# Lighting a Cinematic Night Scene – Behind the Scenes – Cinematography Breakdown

recently made a Christmas post-apocalyptic short film as part of an intense 72 hours filmmaking challenge.
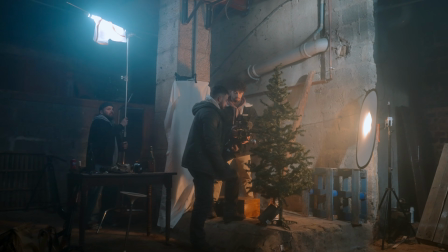It was a whirlwind of creativity and chaos, but incredibly rewarding. So today, I want to take you behind the scene of how I lit the final sequence of the film.
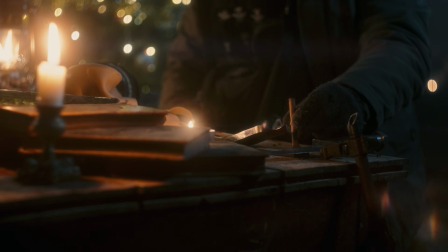This part was particularly meaningful to me because it ties the whole story together.
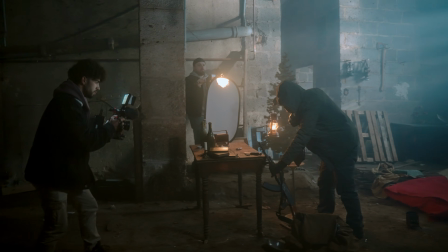The last sequence takes place inside an old garage, serving as the protagonist's shelters. My goal was to create a consistent look across all the frame while conveying a sense of hope, love, and Christmas magic, even in a world that's falling apart. Lighting this scene was both challenging and rewarding, as I had to balance the cold,
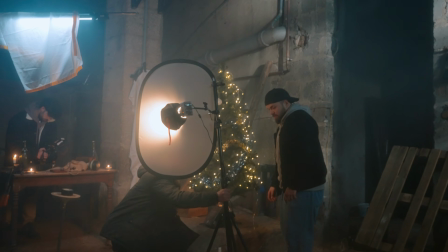desolate feel of the post-apocalyptic world with the warm, comforting glow of Christmas. So let me show you how I brought this vision to life. Let's talk about the location.
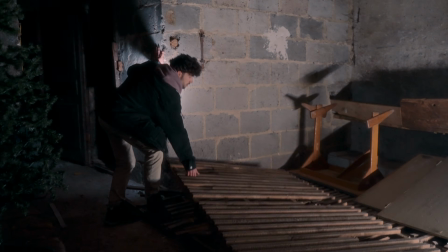We were lucky enough to get access to this all-private garage, and it was a game changer. The best part, no time limitation, no restriction. We had the freedom to work as we needed. The space itself was perfect for what we envisioned.
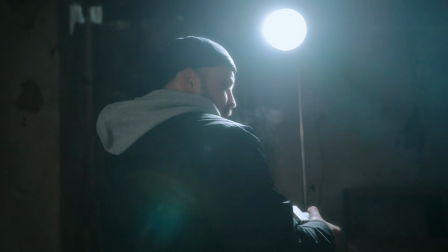It was large enough to position lights exactly where I wanted, to giving the flexibility to shape the scene.
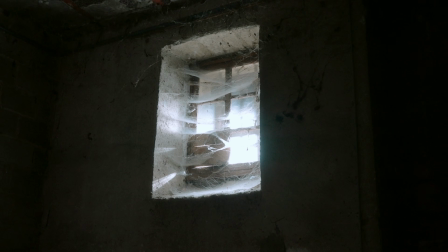But the highlight of this garage, a beautiful diffused window on one side.
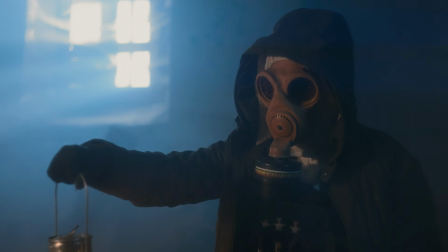And you know what that means? It was a perfect excuse to blast a big fat light from outside to simulate natural light pouring in it.
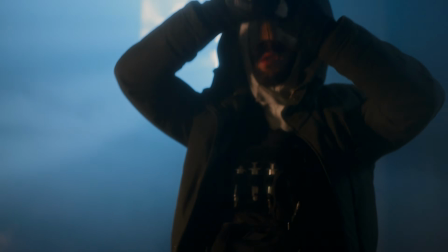That window became the key feature of the setup, giving the scene that soft, atmospheric glow while maintaining the story's consistent look. Before diving into the breakdown, let's talk about the gear used.
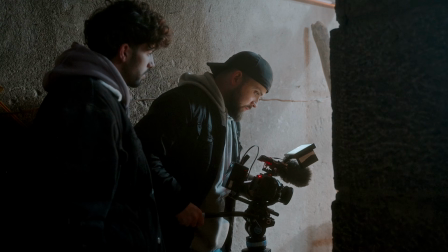For the whole scene, we shot everything with the FX3, combined with the Helios 44 too. I decided to end with this lens to have a nice soft look, and because I have a cine model version, it will create some light leak.
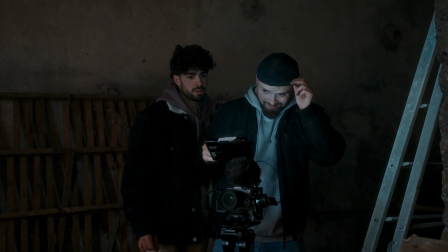Of course, if we didn't add that much space, I would have used a wider lens for the wide shots, but in this case and situation, we just had to step back to shot it.
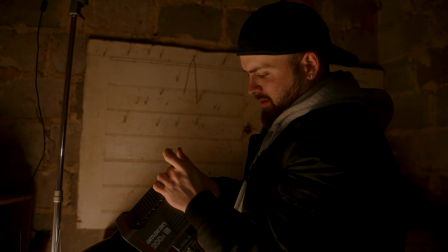In terms of lights, we got a GVM 600, two 200B, one Pavotube and a 60X. So the whole setup starts from there. To help me on set and be faster, I created a light plan.
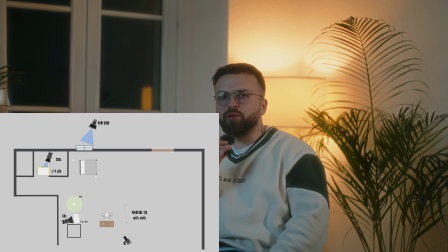Light plans are definitely a time saver. This technique not only brought the space to life, but it also helped me to balance the contrast between the cold, desolated environment and the warmth we needed inside to reflect the story's theme of hope and love. Now, let's start with the first light, the backlight. This was the most important element in creating the mood for the scene.
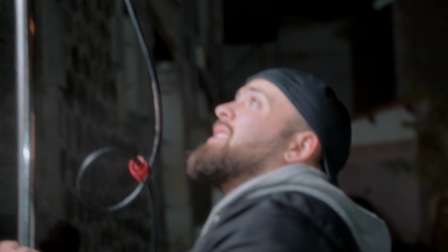I placed the light outside the eye window to simulate moonlight streaming in from the exterior. The idea was to replicate the natural, cold glow, subtle but impactful, setting the tone for the post-apocalyptic world, and create a real contrast with the interior.
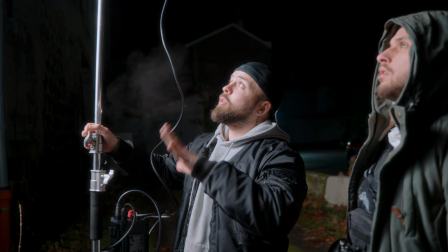I'm still trying to figure out about how I'm going to put this 600.
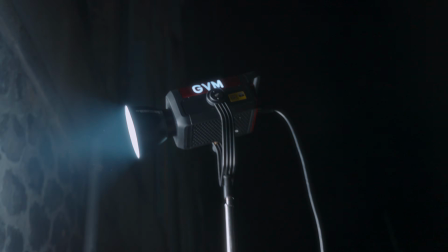I don't know if I'm keeping the reflector going through the window, but it's creating a big spotlight inside.
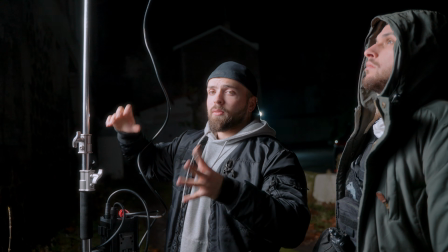Really not that much like a night. So maybe I'm going to add some barn door just to really close the spill out,
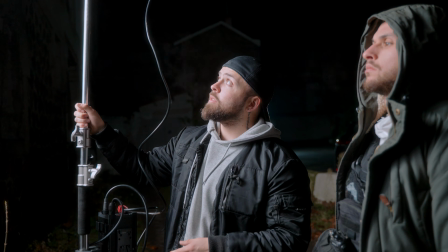and I'm going to try both, and we will see in the final result how it's going to be. I didn't add any diffusion because the window was already really opaque, so naturally softened.
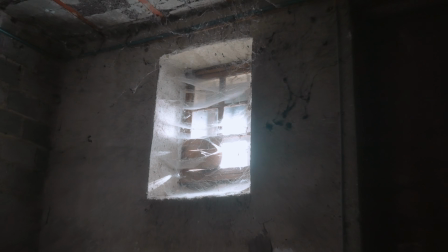Like that, it mimics the look of the moonlight filtered through the window's frosted glass.
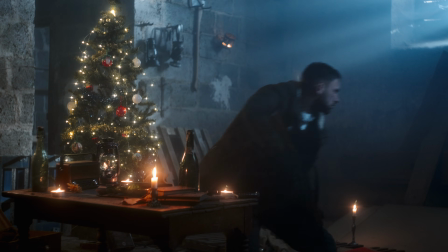This not only gave us the scene a natural feel, but it also helped me highlight the character and set piece inside the garage. The angle was crucial here. I positioned the light high enough to mix the moon's natural trajectory, casting soft shadows that added depth and radiance to the scene.
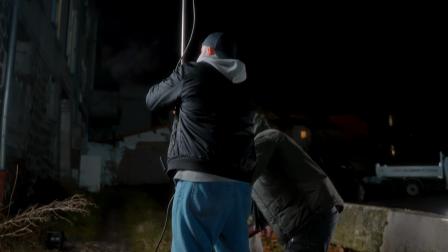This also served as the base layer for the overall lighting,
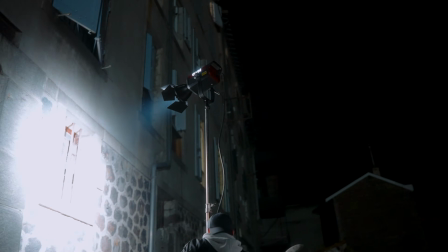providing the cold exterior feel that contrasts beautifully with the warmer interior lights. But to separate even more the subjects from the background, I added another light.
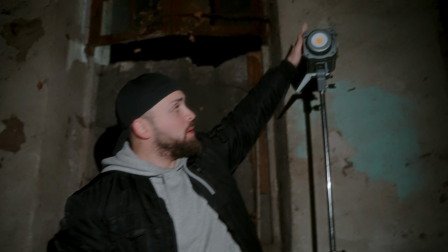So what I'm going to try here is to put this 100D as a background light,
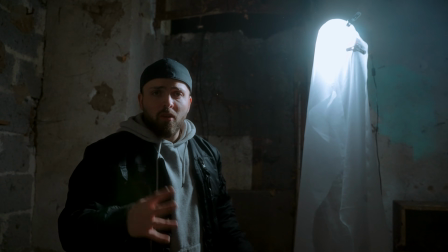simulating the moonlight that we put with the 600, just to add some depth in the frame, to create really some,
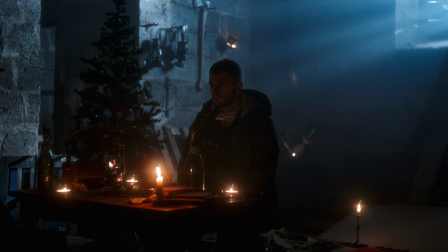more layer in the frame. Alright, let's talk about the key light. For this scene, I wanted the candles to feel like the primary source of light, providing a warm, intimate atmosphere. But there is a challenge. Candles alone don't give enough light to properly illuminate the subject, especially in a low light setting like this.
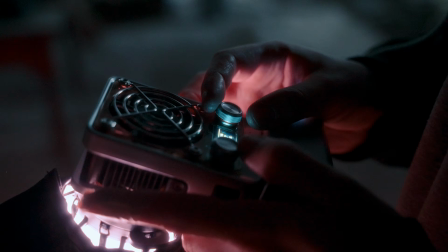To solve this, I use a small 60X as a key light, carefully motivated by the candles.
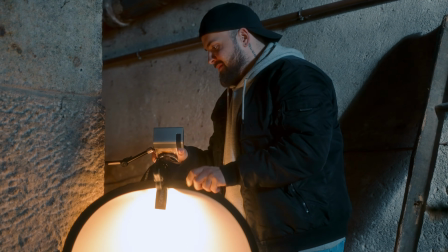The idea was to amplify the candlelight's effect while making it look natural and seamless. Do you remember my previous video about candle? Go check it.
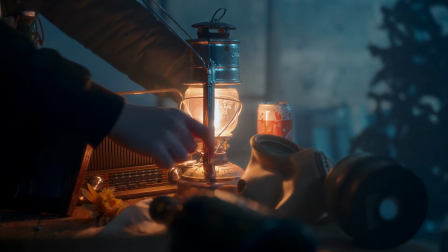I positioned the Keylight low and close to the candles, replicating the angle and direction of the flame's lights. I kept the intensity subtle and I added a slight flicker effect to mimic the natural movement of real candles.
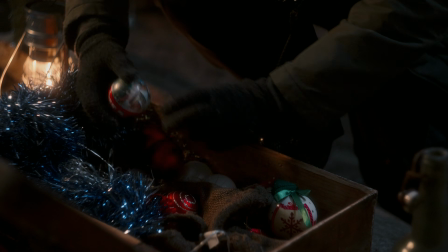This way, the light felt authentic while highlighting the character face and the important detail in the frame. The Keylight became the heart of the setup. I didn't just illuminate the subjects, I set the tone for the entire sequence, creating a sense of warmth and hope that contrasts beautifully with the colder, harsher light from the window.
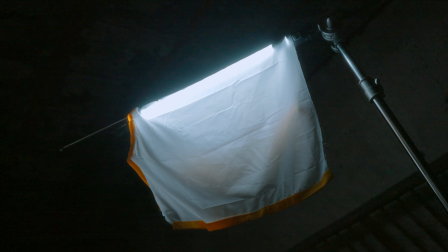And to wrap up the whole setup, the chief kiss. Let's talk about the fill lights.
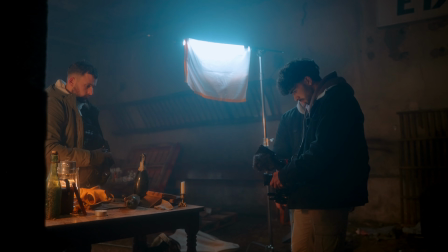For this scene, I use a Pavotube, placed just above the actors and out of the frame.
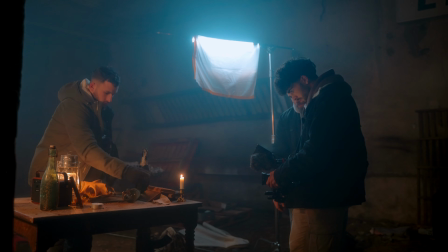The purpose of this light was threefold. First, to enhance the light from the background, create a subtle air light, and of course, lift some of the deeper shadow of the subject.
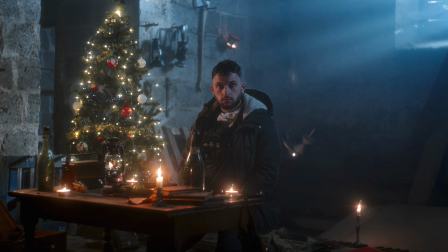The placement was key here.
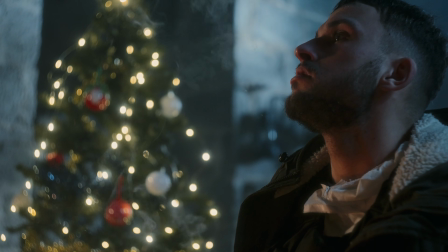By positioning the Pavotube above and slightly behind the actor, I was able to create a soft stream of light along the edge of the silhouettes. This helped separate even more the subject from the background, giving the frame more depth and dimension.
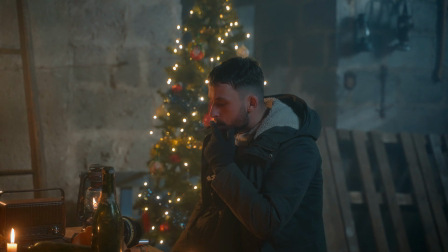At the same time, the Pavotube provides just enough light to fill in some of the harsher shadow of the actor's face and shoulder,
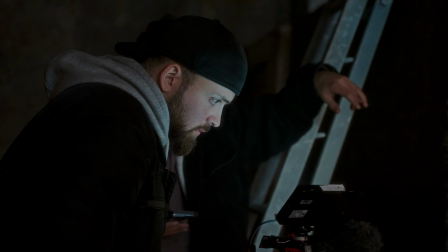softening the overall look, while maintaining the moody, post-apocalyptic tone of the scene. The Pavotube was a great choice because it's lightweight, easy to position and to move. It provides a consistent diffusion glow that blends perfectly with the other light source. This fill light didn't overpower the Keylight or the background, it worked in harmony to add subtle detail and polish to the scene.
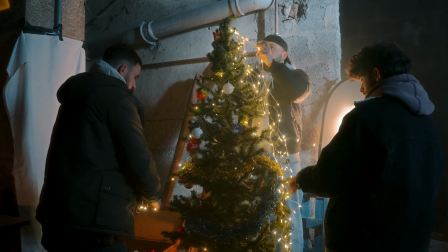One of the biggest challenges in a project like this is to balance creativity with efficiency, especially under a tight 72 hours timeline.
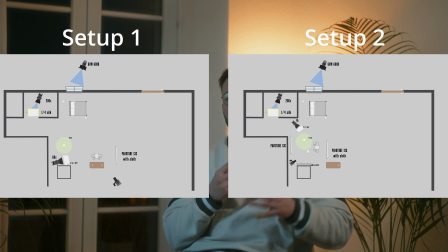To save time and maintain visual consistency through the whole sequence, I use the same basic lighting setup across all the scenes in the garage. The Keylight, motivated by the candle, remains the same position for almost every shot.
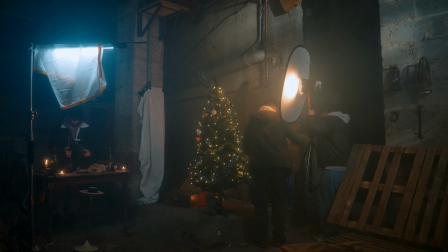I just had to tweak it during few sequences, but that's it. This ensures the warm, intimate feel that stays consistent through the sequence. The background light outside the eye window continued to provide that cold, moonlight glow, giving the space a sense of continuity and anchoring the desolate post-apocalyptic tone.
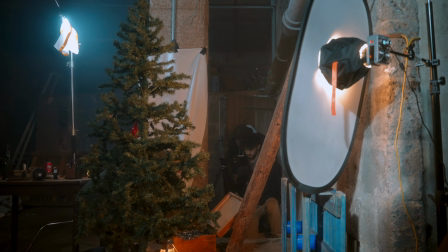And finally, the fill light. With the Pavotube above the actors, it was carefully adjusted between shots to lift shadow and their depth without disrupting the world mood. By sticking with this setup, I was able to work quickly while preserving the cohesive look and feel of the scene.
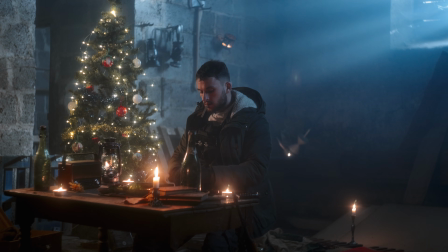This approach not only saved me time, but also made the post-production process much more smoother with the grading.
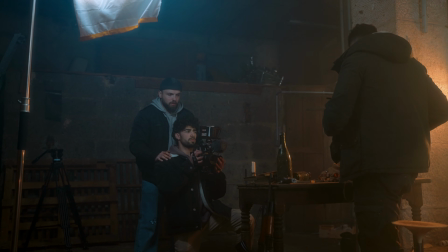When you are working under pressure, having a reliable setup that you can tweak slightly for different angle or shot is a huge advantage.
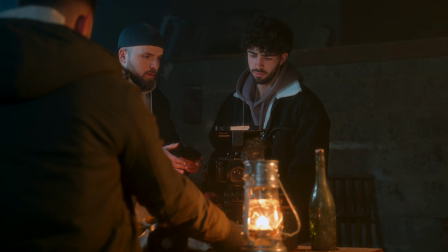It keeps the lighting natural and seamless, ensuring that every frame felt like it belonged to the same world. And that's how I lead the final sequence of this post-apocalyptic short film. And I hope this breakdown gives you some inspiration or any help for your own projects, whether you are working on a tight schedule or small budget or just trying to achieve a specific look.
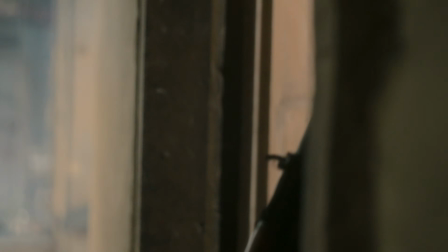If you have any question about the process, gear or the film itself, drop them in the comments.
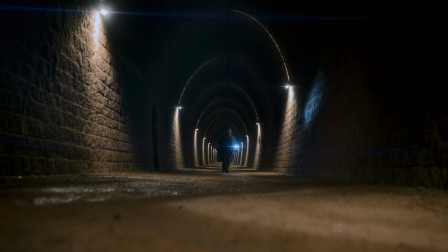I will do my best to give you the answer you need. And of course, if you haven't seen the short film yet, well, what are you waiting for? Just check it out on my channel.